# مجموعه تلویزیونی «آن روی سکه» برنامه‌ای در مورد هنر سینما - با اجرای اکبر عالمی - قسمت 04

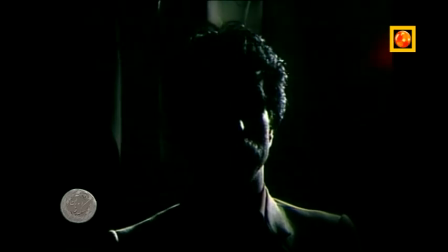1269s
در این قبیل صحنه ها، در این قبیل نورپردازی ها که بیشتر به درد صحنه های جنایی، صحنه های بازپرسی و صحنه های پلیسی میخوره،
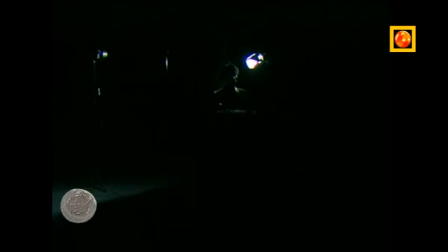1281s
ما از نور اثبات یا نور تیز استفاده میکنیم که سایه های بسیار تند و تیزی داره. حالا این نور افکن رو بازتر میکنیم.
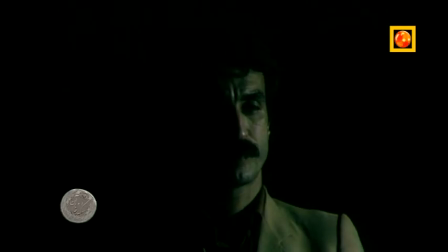1294s
زاویه پخش نور رو در این نور افکن، فقط یک نور افکن الان داریم، بازتر میکنیم و اون رو به دکور پشت میتابونیم.
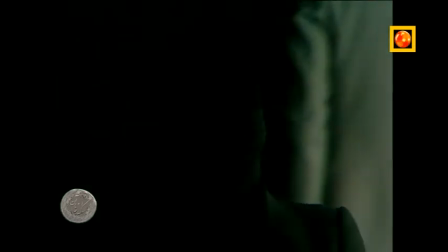1304s
سایه های بلندی که در دیوار ایجاد میشه،
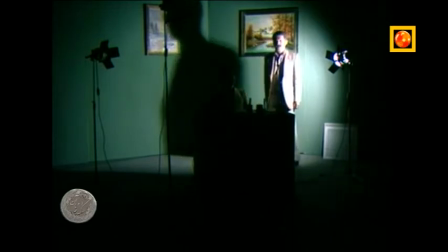1308s
سایه های بلندی که پرسوناژ به هنگام راه رفتن در استودیو یا در روی دیوار مقابل ایجاد میکنه،
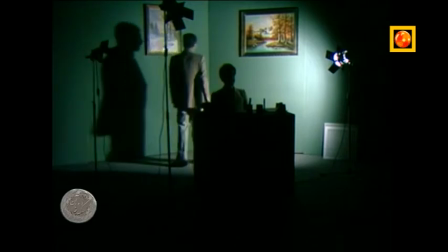1317s
خودش حالت بسیار
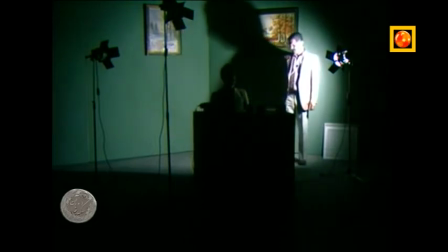1320s
خشن و گاهی حالتهای ترساور و پلیسی یا صحنه‌های قتل رو تشدید میکنه.
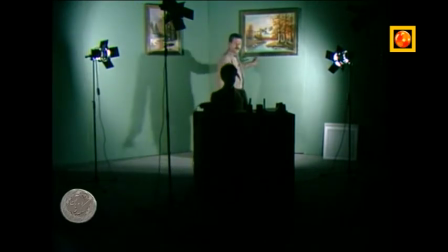1329s
وقتی فقط نورافکن‌های مربوط به پشت یعنی دکور روشن میشه،
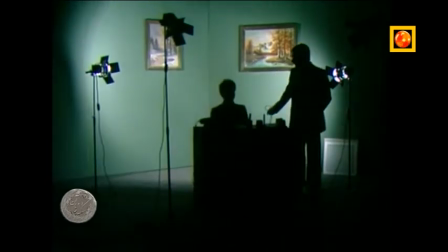1339s
در اینجا پرسوناژ ما صورتش و بدنش کاملا در تاریکیه و من عمدن از صحنه خارج میشم
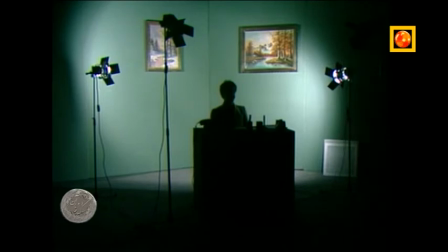1347s
تا شما چگونگی یک صحنه سیلویت یا صحنه ضد نور رو ملاحظه کنید.
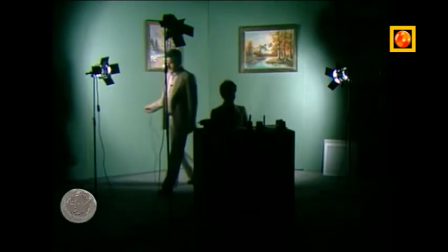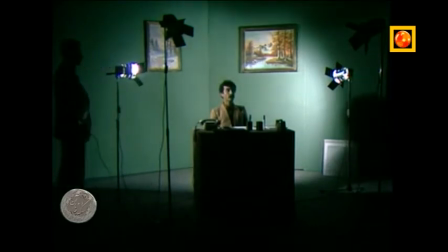1362s
استفاده از دو نور افکن سایت لایت به این شکل برای پرسوناژ هایی که در قصه و داستان ما
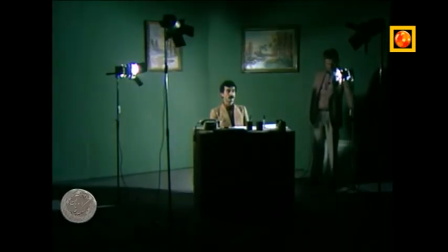1371s
محبوبیت دارند به هیچ وجه مناسب نیست، بلکه راه حل برای اون دسته از پرسوناژ هایی که در قصه
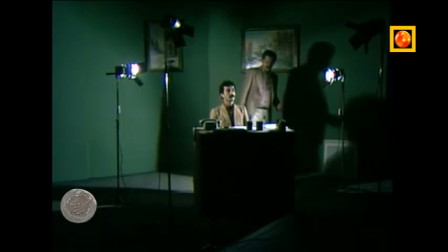1380s
محبوبیت دارند و تماشاگران نسبت به این چهره ها احساس سمپاتی می کنند و حس
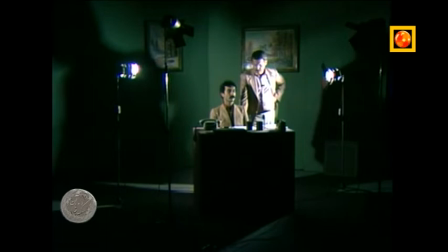1390s
دوست داشتن رو در باطن خودشون به اونها ابراز می کنند،
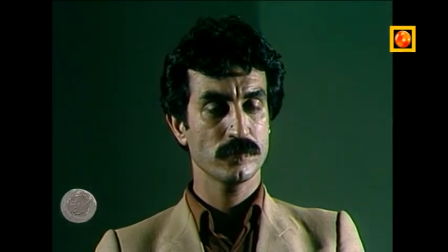1394s
نورپردازی دو نورافکن سایت لایت از دو طرف به چهره شخص به هیچ وجه کار صحیح نیست.
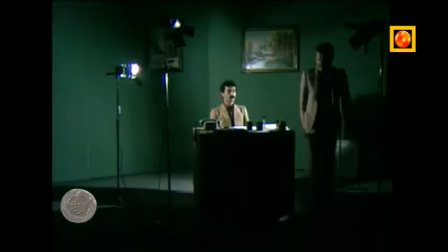1403s
پس برمیگردیم مجدداً به نورپردازی کلاسیک یا نورپردازی
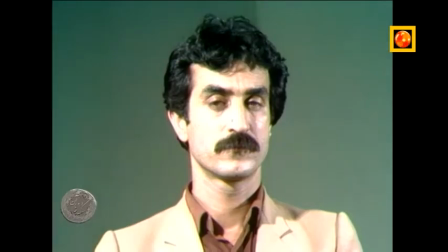1409s
مثلث که در کلیه صحنه‌های عادی و
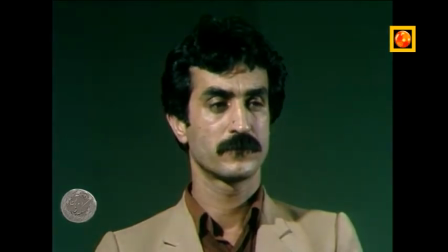1414s
متعارف میبایستی از این نوع نور استفاده کنیم.
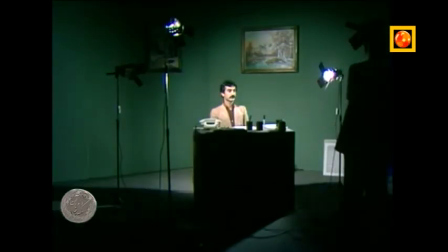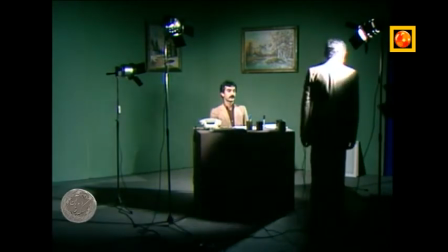1425s
اما گاهی باز برای افزایش
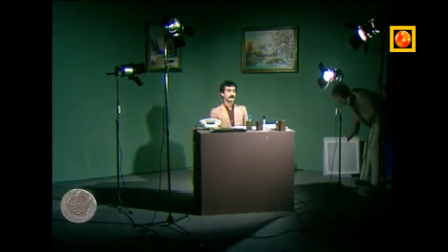1430s
لطیف کردن نورهای تلطیف کننده
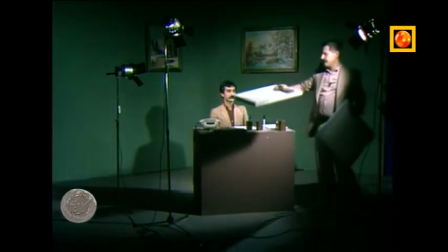1435s
میتونیم از وسایلی شبیه به این وسیله استفاده کنیم.
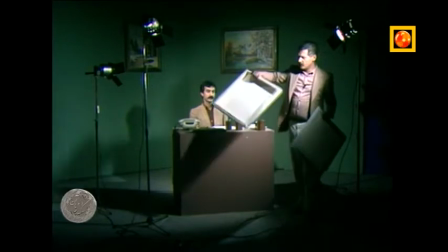1441s
یک چهارچوب رو میسازیم و روی این چهارچوب رو به وسیله چلوار یا پارچه های
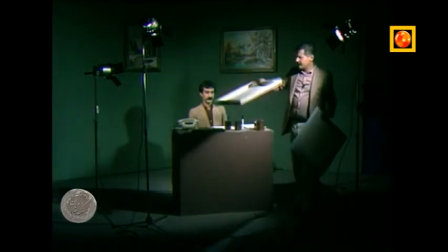1449s
تنظیف که میخکوب شده قرار میدیم و یک وسیله رو درست میکنیم شبیه به توری که میتونیم اون رو جلوی
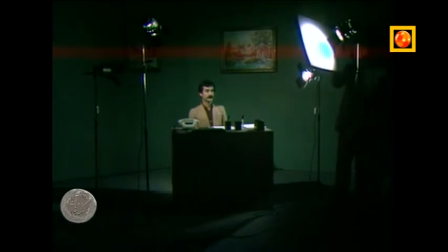1458s
هر یک از نورافکن‌ها قرار بدیم تا نور صحنه ما تلطیف بشه به این شکل،
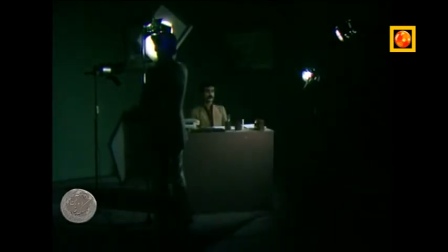1465s
یا در جلوی نور کیلایت قرار بدیم تا باز نور کیلایت تلطیف بشه،
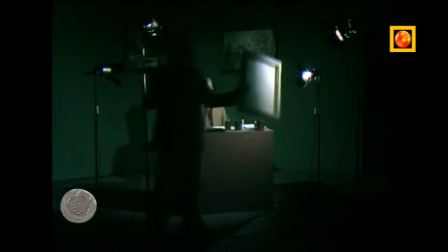1471s
یا یکایک میتونیم این وسیله رو در جلوی کلیه نورافکن‌ها قرار بدیم تا به
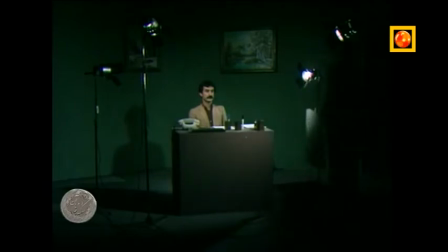1477s
طور کلی در صحنه نور تلطیف شده و نور بدون سایه داشته باشیم.
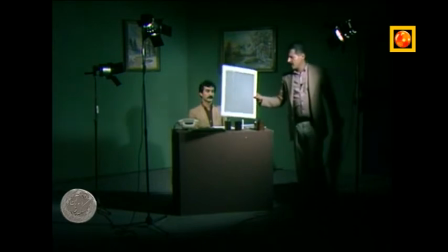1487s
البته توجه دارید که با قرار دادن کاغذ کالک یا با قرار دادن صفحات پلاستیکی شیری رنگ نیز در جلوی نورافکن‌ها ما میتونیم
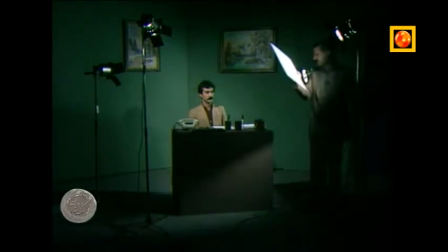1500s
نورهای تند و تیز نورافکن‌ها رو تلطیف کنیم.